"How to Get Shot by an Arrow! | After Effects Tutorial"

So, you have a character in a film that needs to be shot by an arrow, but you also don't want to risk your actor's life? Naturally. It's a good thing that you hit this video then, because today we're looking at how to quickly and easily fake getting shot with an arrow, all with an After Effects, starting right now.
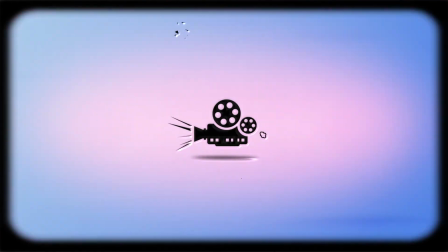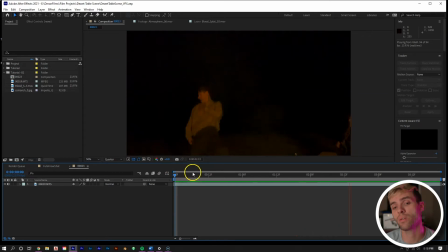[0:24]
So we have the raw footage in After Effects right here, which is of our actor. As you can see, he's pretending to get shot. Now, the first thing that we need to do is we need to remove some of the frames in between him pretending to get shot to add impact to the hit. So we just want to scrub through the shot until he gets to the point where he's pretending to get hit, which is right there.
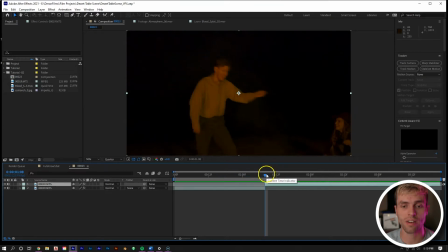[0:44]
So we can start right here, Control D to split the layer. Then move ahead about two frames actually. Control Alt D again and delete this middle part and then move the top layer forward. I would only cut up to two layers. I think three might be a little bit too much, but if we play through now with those two frames, sorry, not two layers.
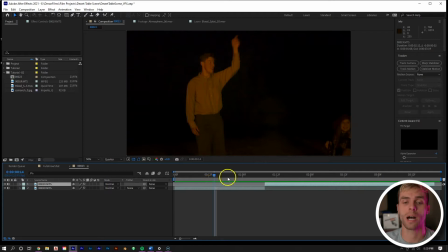[1:03]
I would only cut two frames of a shot for this type of effect. I think three or more is a little too much, but if we play through, we can see now there's a lot more impact to the hit. So the next thing we wanna do is create our arrow asset. And what we are using for that is just this image right here that we got offline.
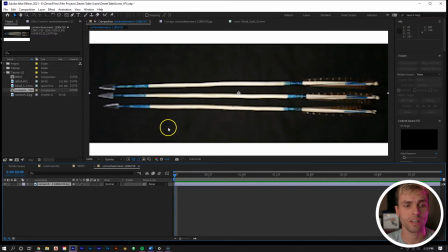[1:22]
I wanna take that and drop it in to make it a new composition. And then we are just going to mask around one of these arrows right here.
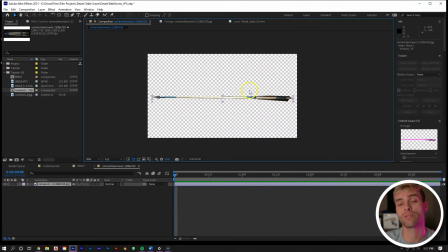[1:32]
Now, next thing we're gonna do is a very subtle detail, but if we look at this arrow, we can see that there's no shadows on this arrow.
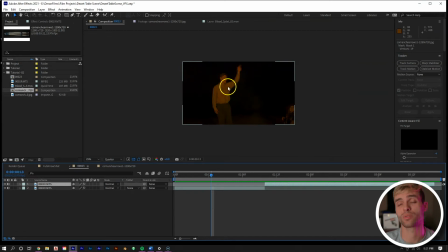[1:38]
But if we look at our clip, there's only one light source, which is there's this fire going on in the desert.
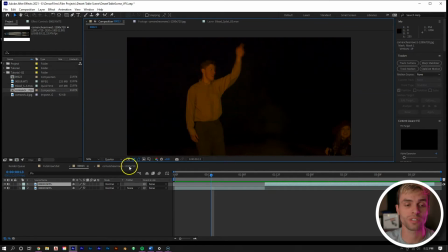[1:45]
And if he was to be shot by an arrow with only one light source, naturally you would see a slight shadow on the other side.
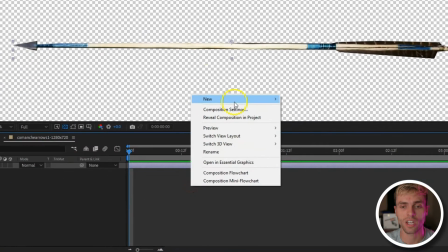[1:51]
So let's create that slight shadow in our arrow asset. We can right mouse click, go to new, and then adjustment layer, right mouse click on that adjustment layer,
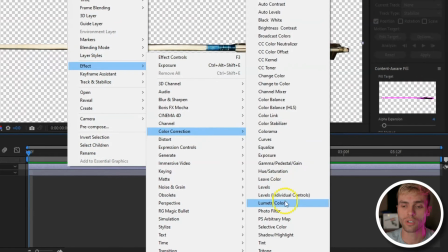[2:00]
go to effect, and we can just do color correction, lumetri color, and then we can take the basic
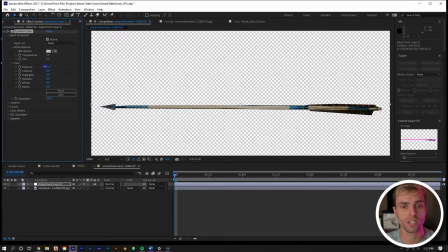[2:07]
corrections and then just bring down the exposure around -2 would be good. Now we're gonna create a mask on our adjustment layer that is just literally going basically in the middle of our bow, and then hit F on our layer and let's feather it out to about 5. And now you can see that we have a shadow on our arrow.
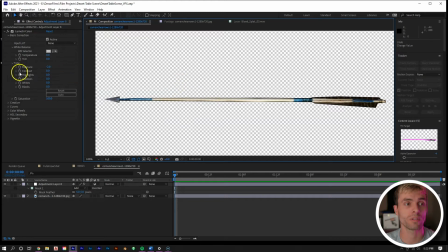[2:27]
And now looking at it, I do want to make it a little darker, which is an easy fix. If we go back over to our lumetri color, we can make the exposure -5 instead.
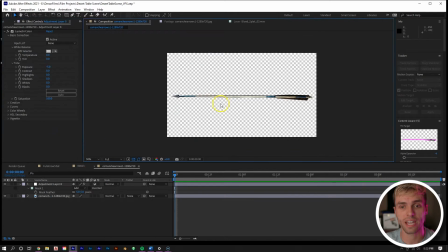[2:34]
And now you can see we have a nice defined shadow.
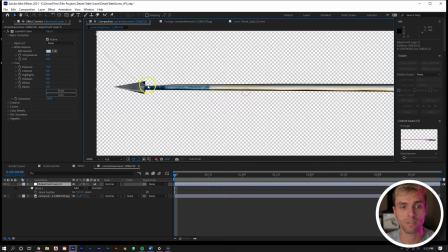[2:38]
And we can always adjust this shadow by moving the points in our mask however we want to.
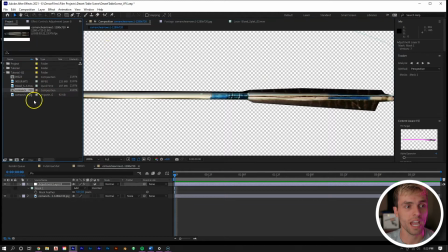[2:44]
Now, we can go back to our project panel right here, and then you can see we have our composition for the arrow right there.
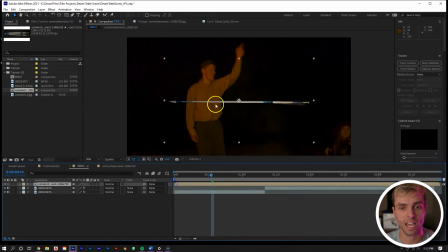[2:52]
We can go back to our main composition and then drop this in, and now we have this arrow asset for our shot. All right, now let's move to the frame where he gets hit, which is gonna be right where we cut this clip, right there. Now, let's make the arrow a 3D layer because that'll come in handy a little bit later,
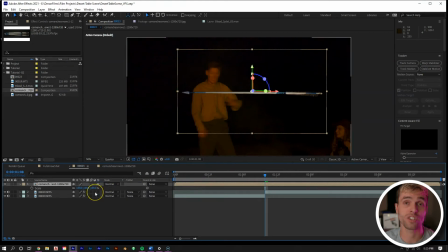[3:08]
and then let's just adjust the scale, position, and rotation to make it look like it's actually going into his chest.
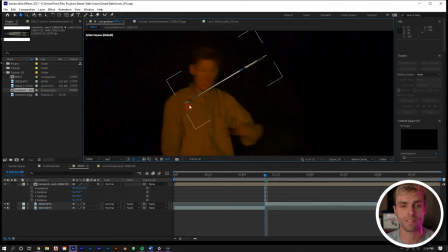[3:17]
So right there looks good. Next thing we want to do is we want to mask off the tip of the arrow right here so it actually is in his chest.
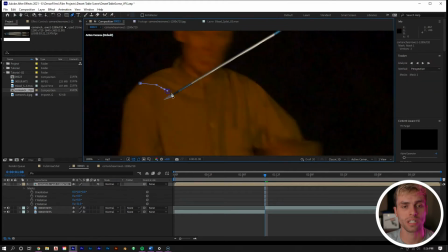[3:24]
So we can take our mask tool with the layer selected and create a nice mask right here. I'm going to go along this little crease in his shirt just to add a little bit more detail with it.
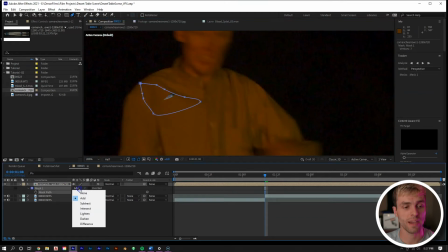[3:34]
And then let's hit M, change the mask to subtract, and then let's just feather it to 5.
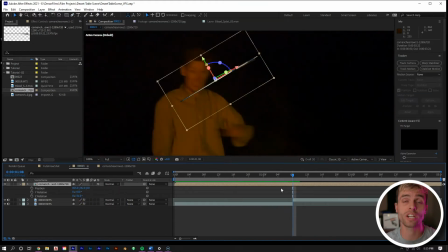[3:39]
So now we're gonna go through frame by frame and adjust the position of our arrow where needed.
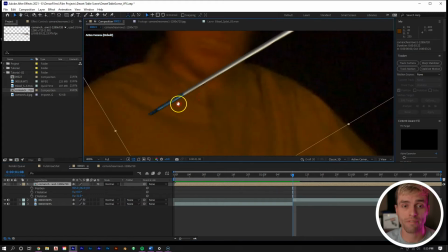[3:44]
And we're only going to focus on the position of this point right here where the arrow is meeting his shirt.
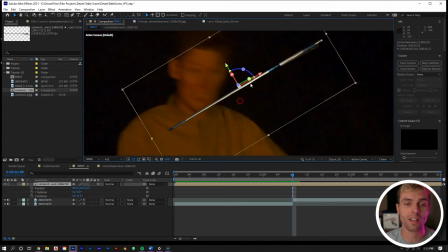[3:49]
We don't have to worry about the rotation or anything like that for right now. Let's just focus on this point and keeping it consistent. But before we do that, let's grab our anchor point adjustment tool, take our anchor point, and let's put it right at this arrow tip right there.
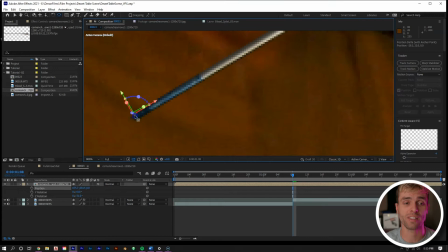[4:03]
That is very important. I did not forget to do that in this tutorial and had to reset this. I did not do that. Oh my gosh.